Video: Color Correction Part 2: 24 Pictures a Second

I'm here in the Color Theater of the Mill in New York City with my buddy, baller colorist, Josh Bohoskey. Do you mind if we kind of jump into the computer and we look at some of the stuff you've done and maybe we can examine like a clip or something? You can show me what you do. Definitely. All right, let's do it. Here we are at the big old console. Yeah. So what am I looking at here? So this is the base light.
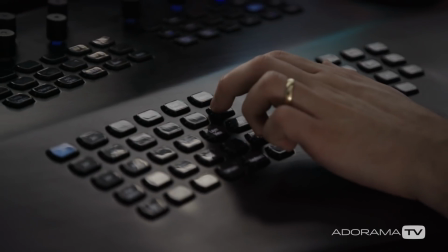This is what we work off of. All these are just LCD screens that you can customize and make whatever you want.
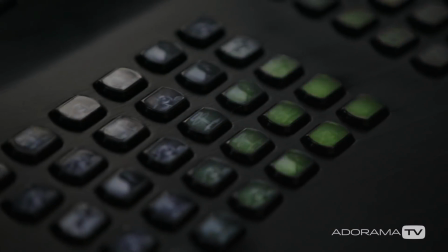Dude, look at that. That's cool. It's actually got images in the buttons. Yep. So this is like a custom panel for you. Yeah. So basically, each colorist has their own user set up, and then all the buttons are just set up to where we want them. So let's take a look at a piece that you just finished, the before and afters, and how you got there.
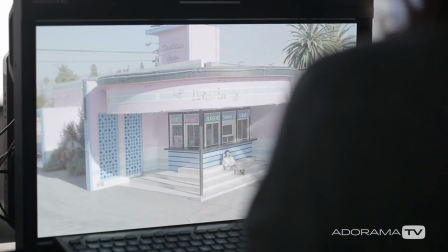Yeah, this is a Claro music video that I just did the color for, directed by Matt Cohen and shot by Ben Mullen. And you worked with him before? Yes, yeah. I have a really good working relationship with Matt.
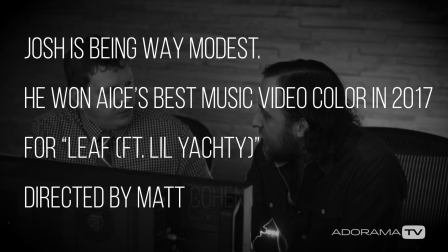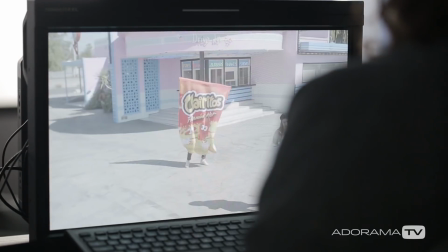And here's just like the log flat image of it. This is what you actually started with was that.
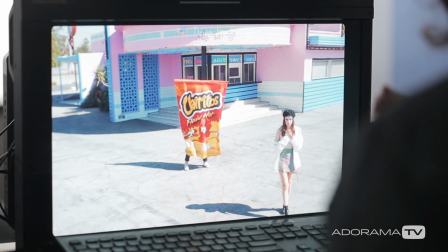Yeah. So that's from that. So got that to that. To there, yes. Would you mind showing me how you do it? Yeah. So you have a layer, and then within each layer, you can customize all these things. So you have like a film grade, a video grade, a curve grade, and each reacts differently.
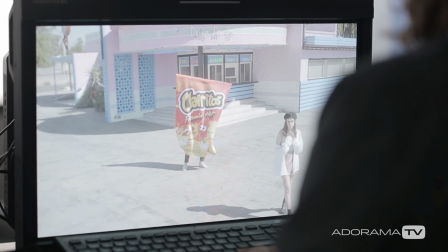So what I'm starting with first, I'm just doing like a curve grade, which you'd get like if you do Photoshop or something, just like a nice little S curve.
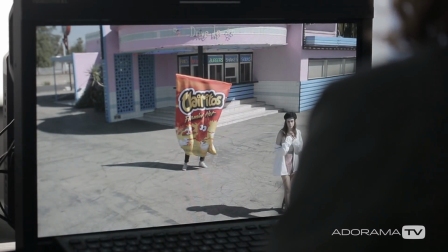And what I'm doing is I'm just stretching out the shadows and the highlights to just get that contrast in there.
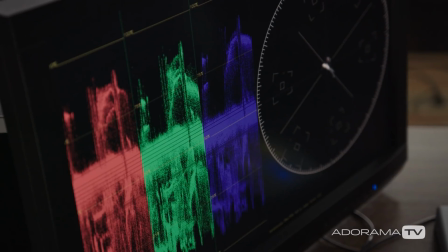You know what I noticed? I noticed you don't look a lot at that other monitor yet. Not yet, yeah. So right now I'm just focusing on here and seeing what I'm doing on the S curve.
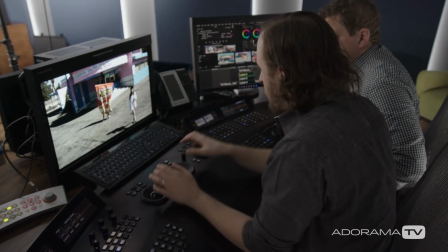And then once I start actually messing with like the temperature and everything on that, then I'll look on here and see where I'm at.
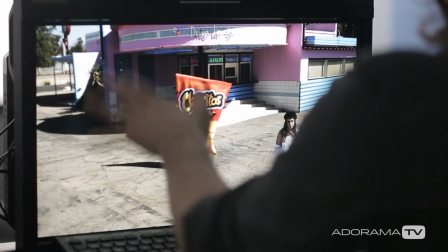And then so I'll take that, sometimes I'll double it up, give it like double the curve,
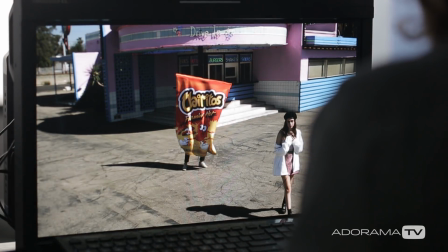and then I'll go to the film grade above those, and I'll take out that contrast. Usually I do this in a much darker room, so it's... Yeah, that's fair enough to say that we're lit up in here so we can see kind of us and what we're talking about, and this room's really, really moody whenever you're actually doing it.
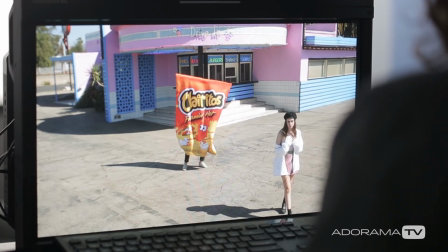And then I'll just like push a little saturation in and just like kind of bring it out.
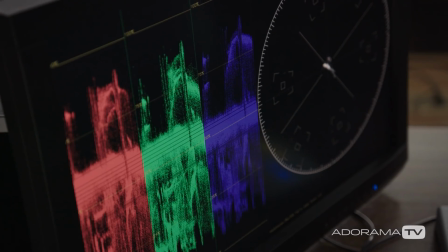And then here I'll see where I am because I feel like I'm a little warm and just cooling it off.
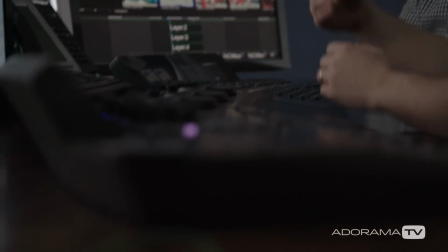And we have like some lookup tables that we built in-house, and I can blend it in.
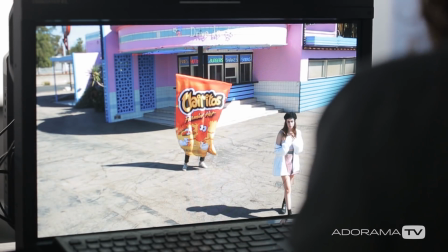It just gives it a nice little punch to it.
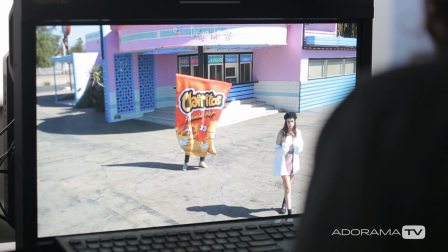What'd you just do there? So I just took so basically this is where I was at,
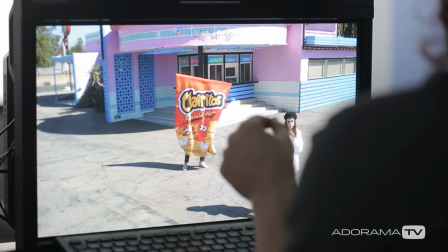and then I just took a lookup table and just kind of blended in a little bit, which just brings a nice little like saturation to everything.
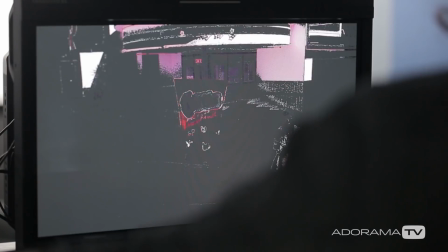You're doing color selection. Yeah, so I go by the color hue, so I could key the reds, the magentas, the blue,
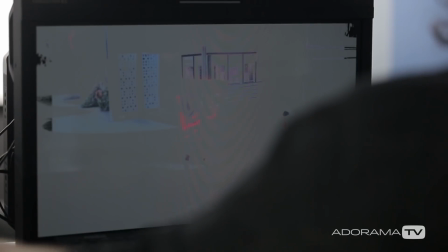cyan, or I could go off of luminosity, so I could grab the shadows, or I could grab the highlights. So that would take me like 20 clicks to do, but this you were able to do with the interface.
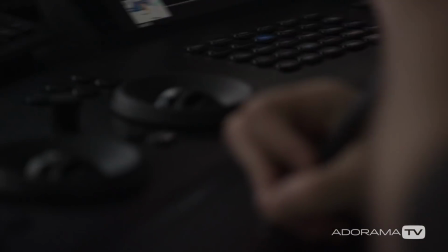Yeah, and you can even like do a D key. I can literally just color pick it. There you go. So show me kind of like what they shot on set, and then we know you got raw, but can we see what they saw on set versus what the end product ends up being from you?
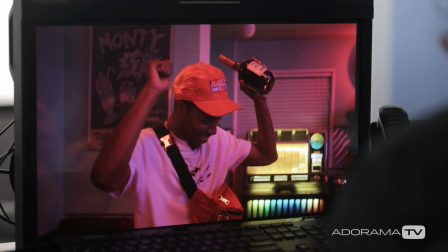Yeah, definitely. So here's just Rec 709 seeing what they most likely saw on set.
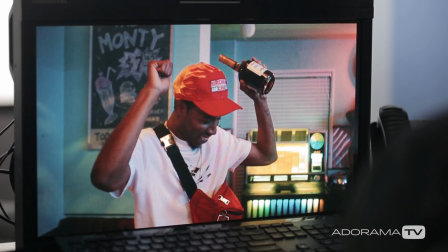And then here's where we ended up. Wow, major difference.
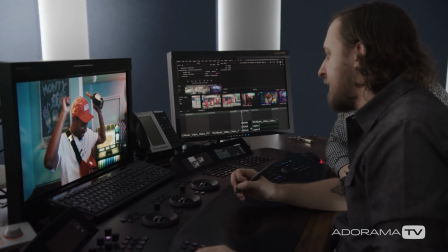So this is all just film grain that we added in and trying to carve him out a little bit more.
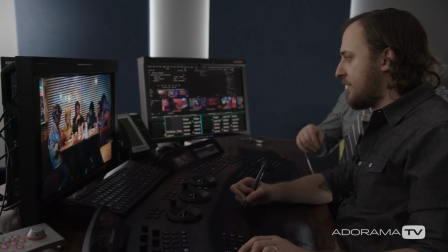It's amazing what you're able to pull back. Here's another one. Yeah, wow, look at the difference in that. So this footage was actually coming through really red everything.
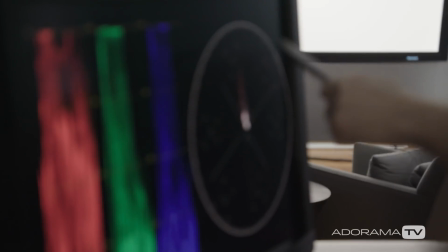This is when I used the scope. So here we have just like the color wheel. So you see all the colors, and you see everything's just swinging through into that red.
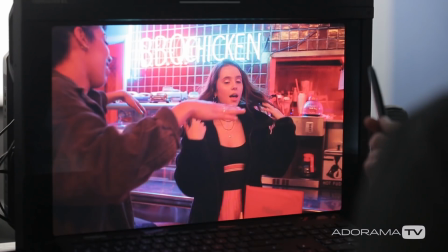I'm just like bringing it down and taking the red out. So it's trying to color balance it all and make it feel a little bit more natural. How do you handle something where it's more subject-centric?
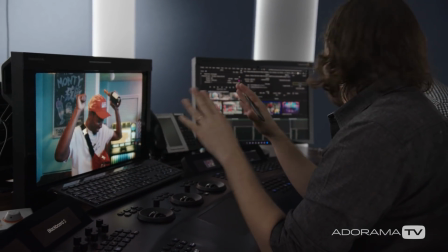Usually, you'll set the look on the establishing shot and then usually use that as a basis.
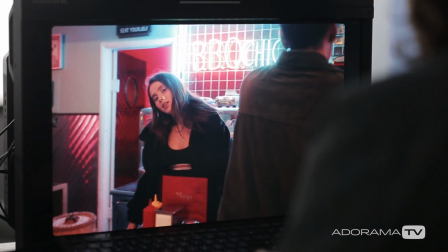If maybe she's a little dark in the close-up, like brightening her face up, put like a little shape around her, and then I could key it and I could brighten that up.